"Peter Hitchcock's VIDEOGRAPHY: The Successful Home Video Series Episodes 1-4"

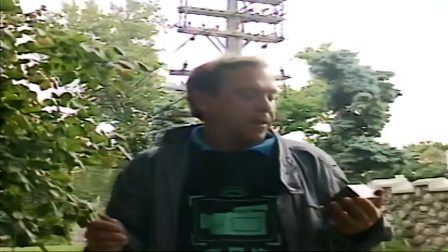[67:32]
For instance, if you look up, I've got the classic, the telephone pole sticking right out of my head.
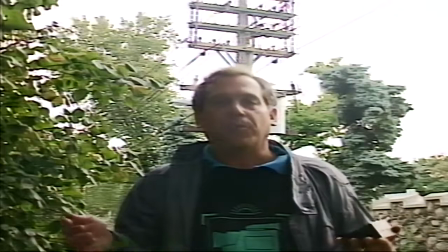[67:37]
An expensive production would move the pole. Smaller production might move the camera.
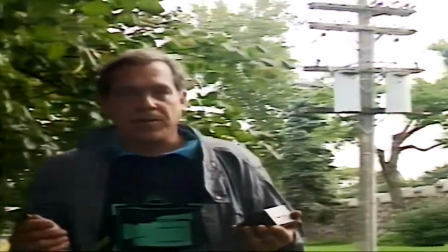[67:42]
We're small enough that we simply move the person. Now, the lighting's much better here.
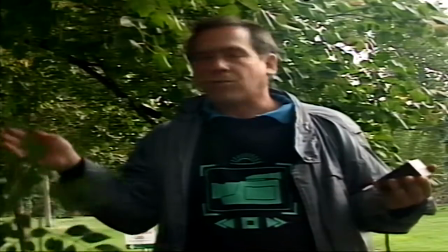[67:48]
I don't have a pole coming out of my head, nice tree, except we didn't come here to talk about that.
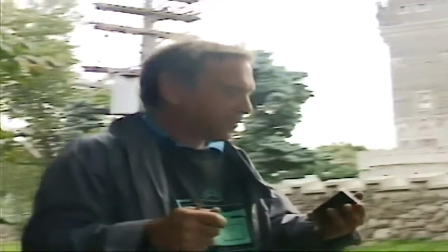[67:52]
We came to talk about this. This nice castle in the background.
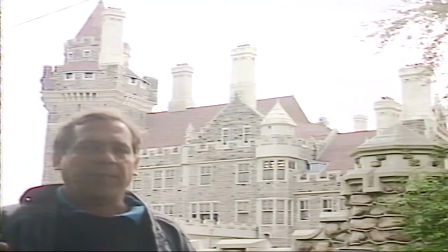[67:58]
Now, unfortunately, with the castle, we're really beat because that gray, cloudy sky is extremely bright,
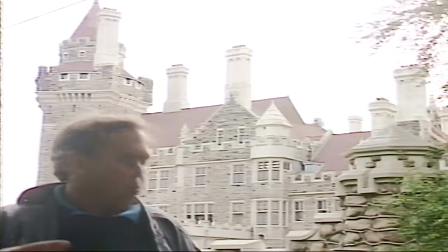[68:05]
and the castle is also brighter than my face, and my face, of course, is the darkest thing in the scene.
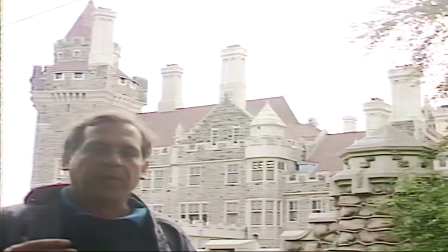[68:11]
We could solve my facial problem with a big reflector or a big light. Unfortunately, big reflector's not going to work too well because there's not enough sun to use it, and a big light, well, we didn't bring one.
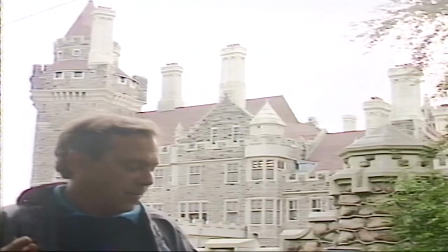[68:22]
So we decided to set the exposure for the castle, which of course puts me in silhouette, so I switched to voiceover.
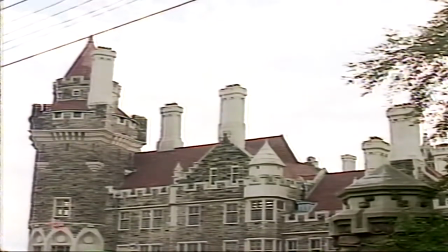[68:30]
And now, as far as that hot white sky goes, well, I don't know about you, but I always have a branch in my back pocket.
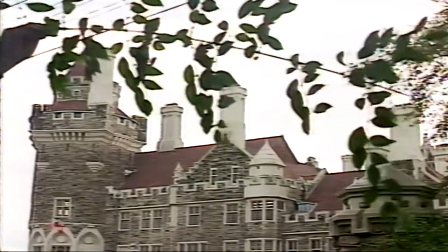[68:37]
And it also hides those ugly electrical utility wires. We're constantly amazed at what kind of great pictures you can get with modern cameras just using whatever light happens to be laying around. Now, two important notes about what's to follow. One, we've put our expensive $40,000 broadcast camera on auto exposure for this. And believe me, auto exposure on expensive cameras doesn't work as well as it does on consumer cameras, so we're going to have to play with it a little bit. The other thing is, I've got a monitor, and I'm going to have to keep referring to it. But you should have a monitor, too, whenever you're doing anything experimental that might involve light quality or color. It's always a great idea to see what it's going to look like on the TV set. So remember to hook your camera to the TV set.
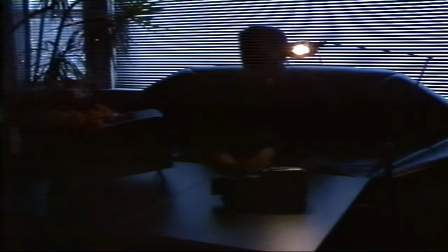[69:20]
Okay, get rid of that studio light. Phooey. All right. This is the honest available light we found sitting in this room.
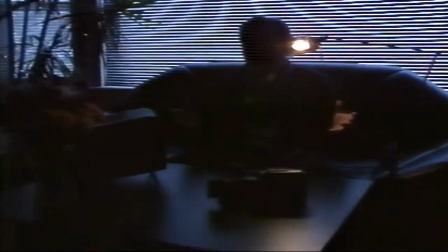[69:27]
We were originally going to tell you about how to solve problems in this. And then we had a closer look at it.
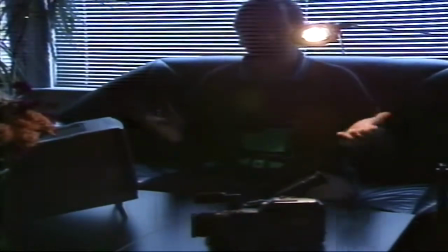[69:32]
Like we have blue light coming in the window and tungsten light coming from this table lamp.
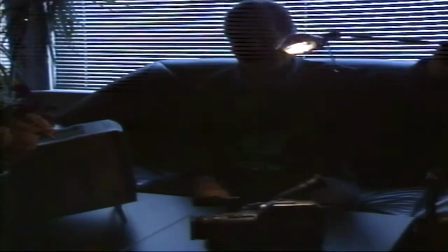[69:37]
But rather than correct for it, we decided we like it. Take a look at this camcorder. This is also a available camcorder.
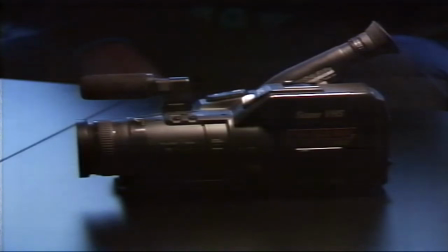[69:44]
It happened to be sitting on the table. Look at that product shot. I've seen 25 people spend half a day trying to light a product to look as pretty as that. And the mixture of light between the blue and amber of the tungsten really helps it out.
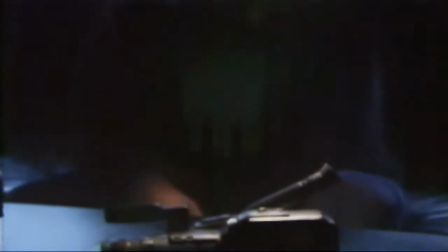[69:57]
Then there's my face. Okay, this is where we should be using a consumer camcorder.
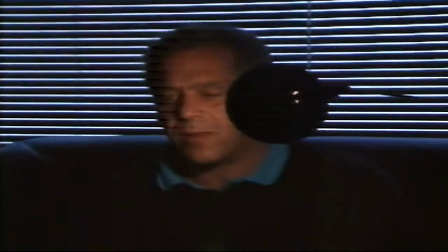[70:02]
Our exposure difficulty here is the fact we have all that white in the background and the auto exposure is getting fooled.
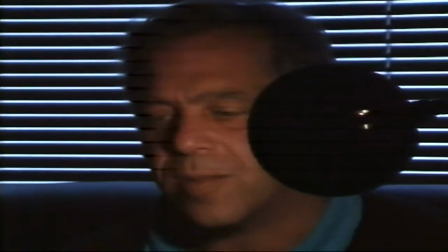[70:07]
A consumer camcorder would have fixed this shot by now, but I have to help out the auto iris model here.
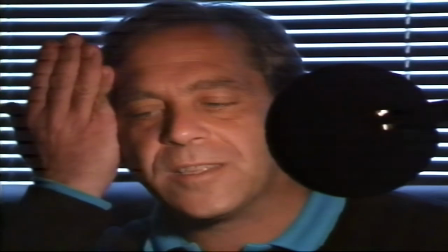[70:12]
If I just fill in some of that white and block it from it, the iris comes up.
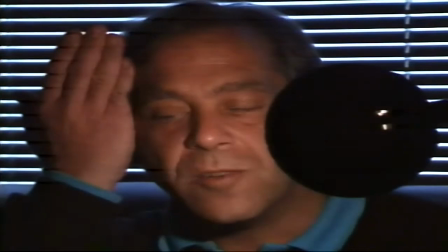[70:18]
This is a really good technique to remember because you'll find that if you have too much bright stuff behind a person and you're using available light,
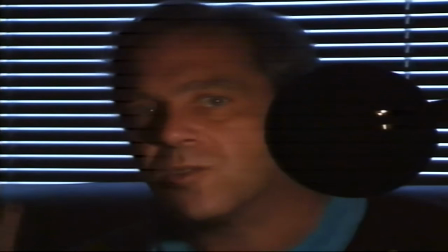[70:26]
often the quickest thing you can do is zoom in a touch or reframe a little bit to get rid of some of that white and then let
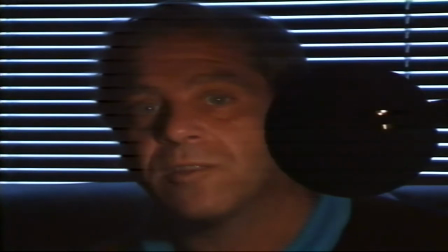[70:31]
the auto iris come up. Okay, we're going to go out on the street now with some of the consumer cameras, and we're going to go on the hunt for available
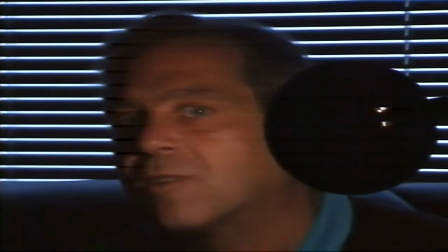[70:39]
light and see if we can make any interesting sort of nice looking pictures with free light.
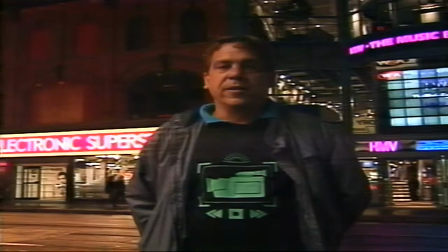[70:52]
One of the great things about modern video equipment is that it's so sensitive it opens up whole new worlds of shooting.
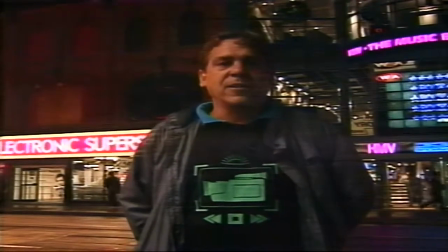[70:58]
Dark places and night scenes, of course.
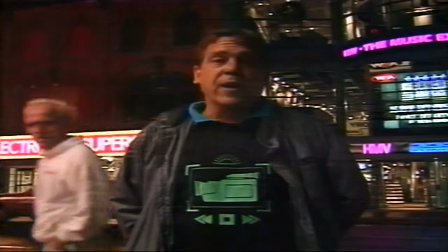[71:01]
Now we're shooting this entire scene just with some free light that we found spilling out of a bright restaurant here on the corner.
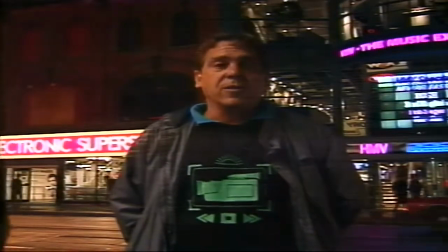[71:07]
In other situations, because the equipment's so sensitive, you can think in new ways of using lighting.
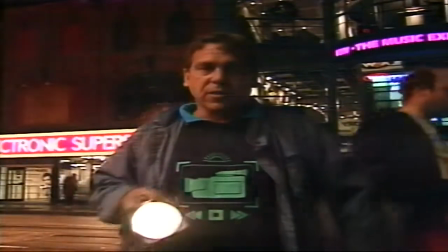[71:12]
For instance, this is your ordinary, regular house flashlight.
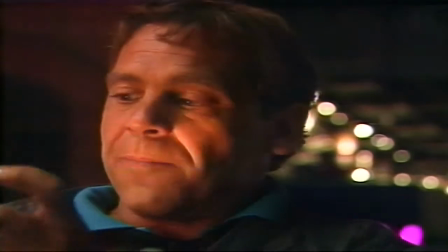[71:17]
Now, the light from a normal flashlight is usually pretty harsh, but a couple layers of wax paper put on it will smooth that out in tight situations. Now, if you need a slightly more formal arrangement, there are just dozens and dozens of top-of-the-camera lights for sale.
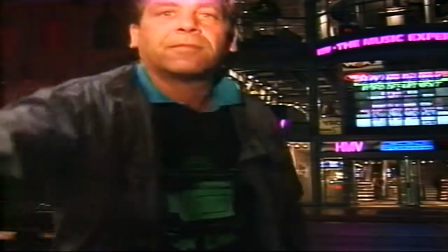[71:33]
This one is a mere 10 watts, but even in these situations, it's usually all you need.
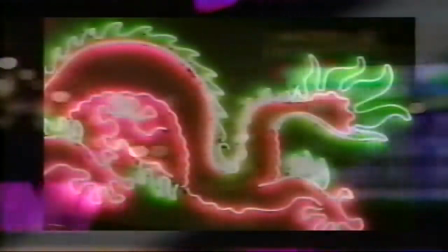[71:43]
Well, let's go shoot some night video. This entire section was shot with home video equipment.
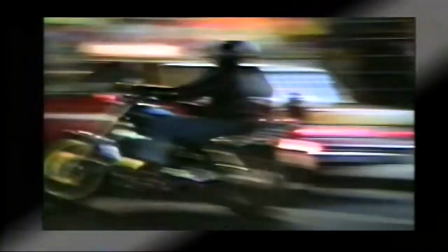[71:50]
The motorbike was shot with gain up. Notice the streaky, blurry effect.
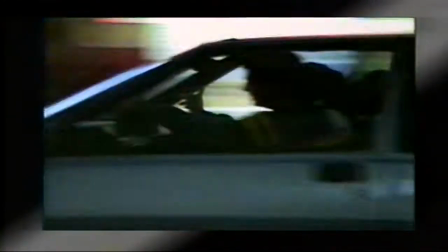[71:55]
I like it.
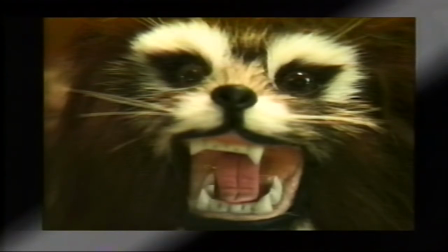[71:58]
Pictures like these often don't look so hot in a little black and white viewfinder, but you'll usually be pleasantly surprised when you play them back.
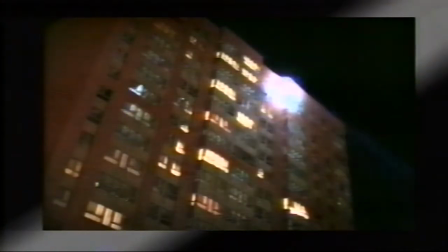[72:05]
Hey, this would make a good assignment. Choose your own music.
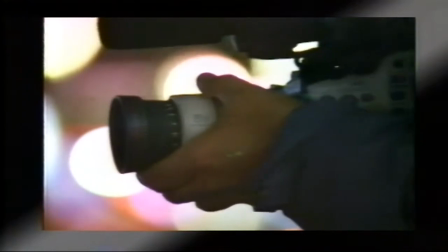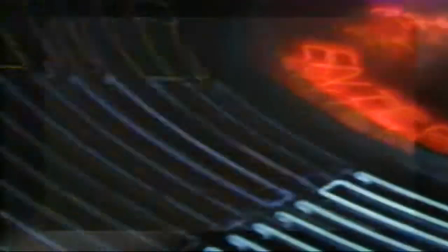In 20 years of shooting film and video, the ability now to shoot almost reality at night is like one of the most exciting things I've ever witnessed. Remember, it doesn't have to be a cityscape that you're shooting. There are lots of low-light situations. Oil refineries at night, fireworks at night, moonlight on the lake, a fireside scene, or even a campfire. Probably a good project to try to go shoot some low-light video, see what your camera does and how it performs, and look around the house for things you already own that are perfect now for lighting for these new sensitive cameras.
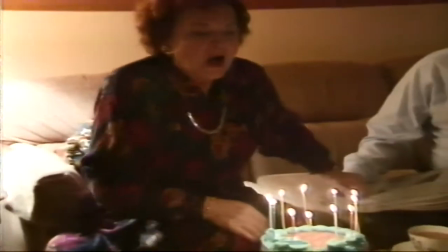[72:51]
Don't forget to try candles. Using available light from the table lamp, you can get this shot.
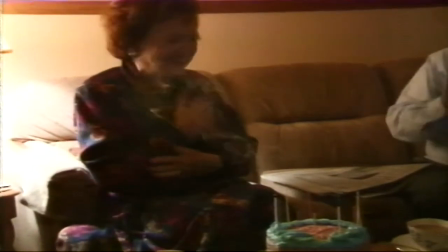[72:57]
Your viewfinder might say low light, but if you can see it, shoot it. This pumpkin is lit with one candle.
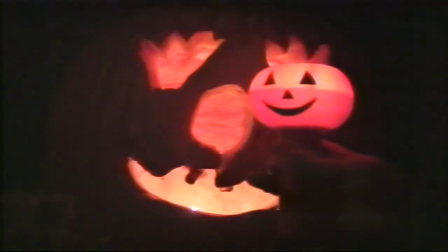[73:04]
Compare how bright it is to a flashlight. You can use the flashlight to highlight the pumpkin.
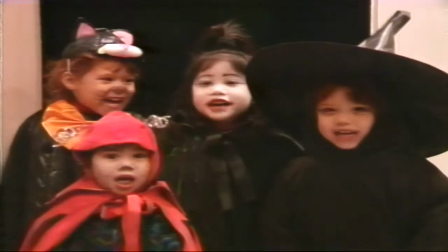[73:13]
For this Halloween scene, we're just using available light from inside the house.
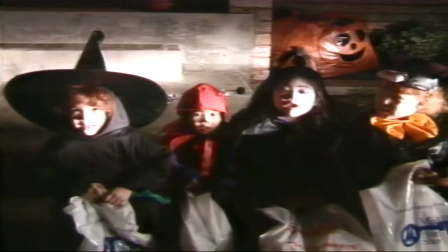[73:18]
Outside the house, we got a dramatic shot using car headlights.
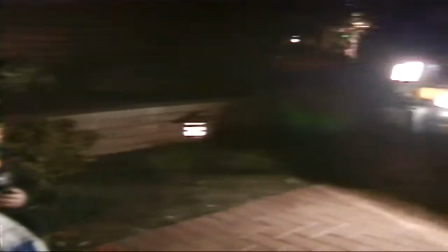[73:21]
You could use car headlights around a campfire or for any of those outdoor scenes where you don't have illumination.
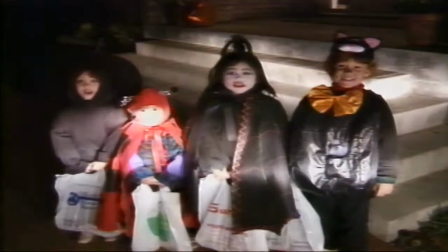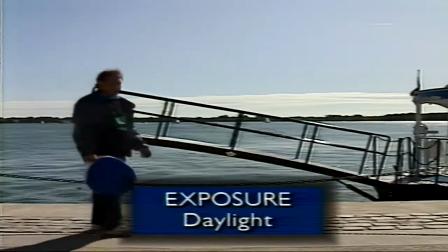[73:33]
With most camcorders, you'll be at the mercy of an auto exposure system.
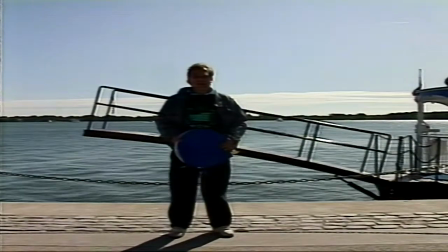[73:37]
Now that isn't as terrible as it sounds because the auto exposure systems on most cameras work perfectly.
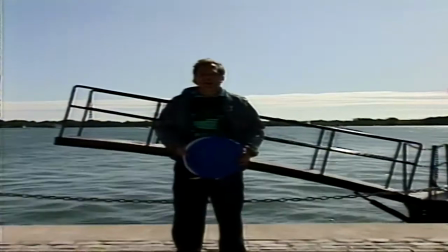[73:42]
Right now, this one's got a great exposure of the harbor and the bright sky behind me.
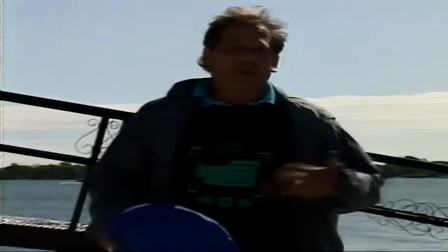[73:48]
Unfortunately, it doesn't know that I'm the most important thing in the picture, so I'm kind of dark.
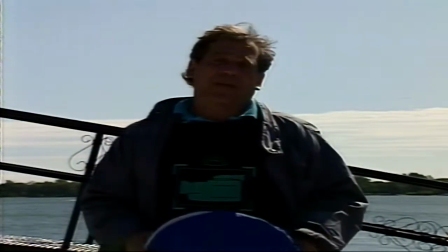[73:53]
There's several things you can do when this happens. One is find a location that's better.
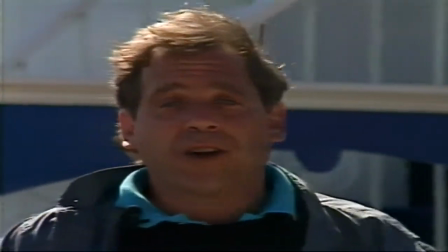[74:00]
Here, the background is darker, so the auto exposure system comes up and you can see my face better.
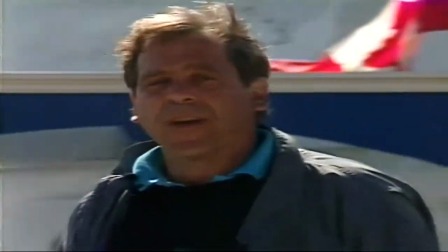[74:05]
Now, you often can't get away with that. Sometimes you'll be photographing a street vendor or maybe someone giving an angry, impromptu political speech on the street.
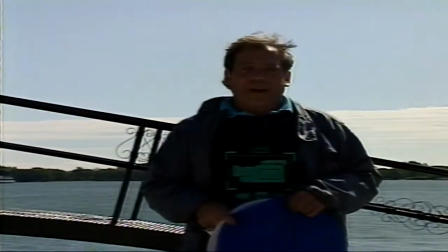[74:14]
You can't ask them to move. A lot of cameras have a switch called backlight for that, and pushing it will also force the auto exposure system up a little bit.
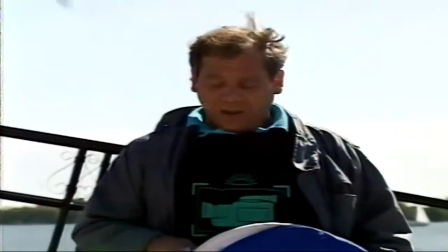[74:23]
However, your best alternative
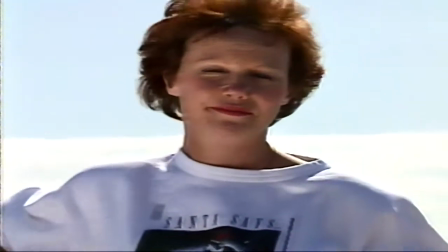[74:28]
is a reflector. These portable reflectors have different textures, a bright silver or gold shiny side and a softer white side.
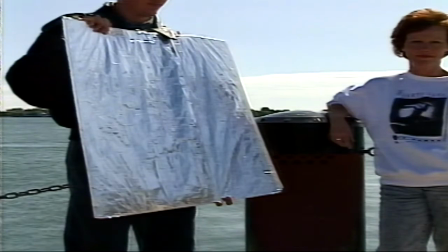[74:37]
You can make your own reflector out of aluminum foil. Great for frying a human being, so be careful.
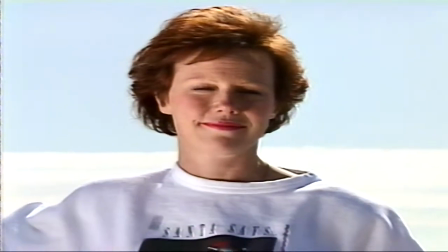[74:44]
Also experiment with your own backlight button and exposure control to find other ways to solve this contrast problem.
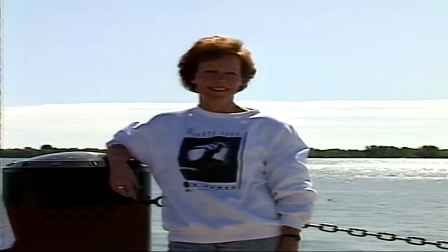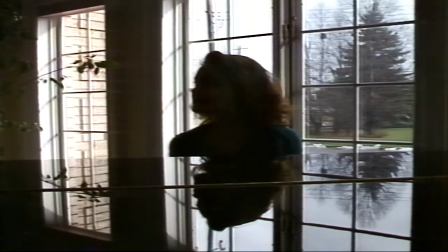[74:55]
Here's one of those situations where your camcorder manual is going to be no help. Look it up in troubleshooting.
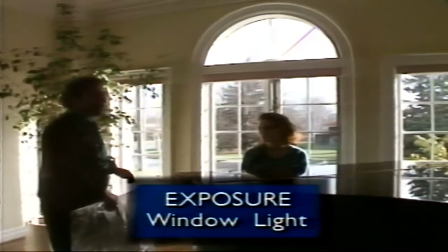[75:00]
It's called shooting directly into window with no additional lights. And the manual will just say, forget it.
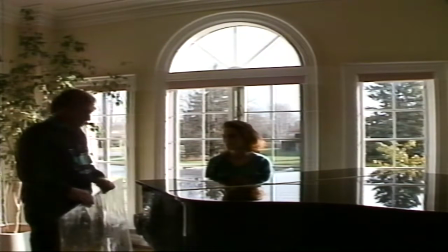[75:06]
Well, they can't put everything in the manual. This, for instance, is just some tinfoil on a piece of cardboard.
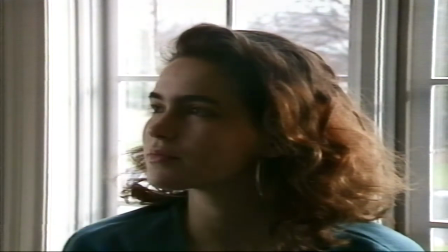[75:11]
I can use it to make use of the sunlight, which is our only light, to reflect some of it back.
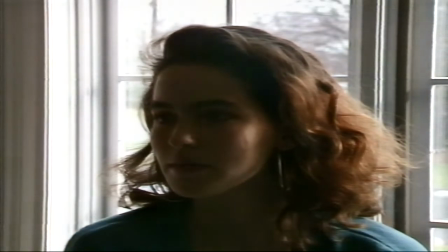[75:17]
I can also use the other side of this homemade reflector, which is just white cardboard, to cast less light, but a more pleasing sort of a soft light. Using reflectors has one little quirk. The sun moves quite rapidly in the sky, and you'll be constantly adjusting them. You may wish to use a light fixture then instead of a reflector, but be aware that tungsten lights have a totally different color than daylight. You'll need to do something to match them. On our studio fixtures, we use a blue color correcting gel to make up that color difference.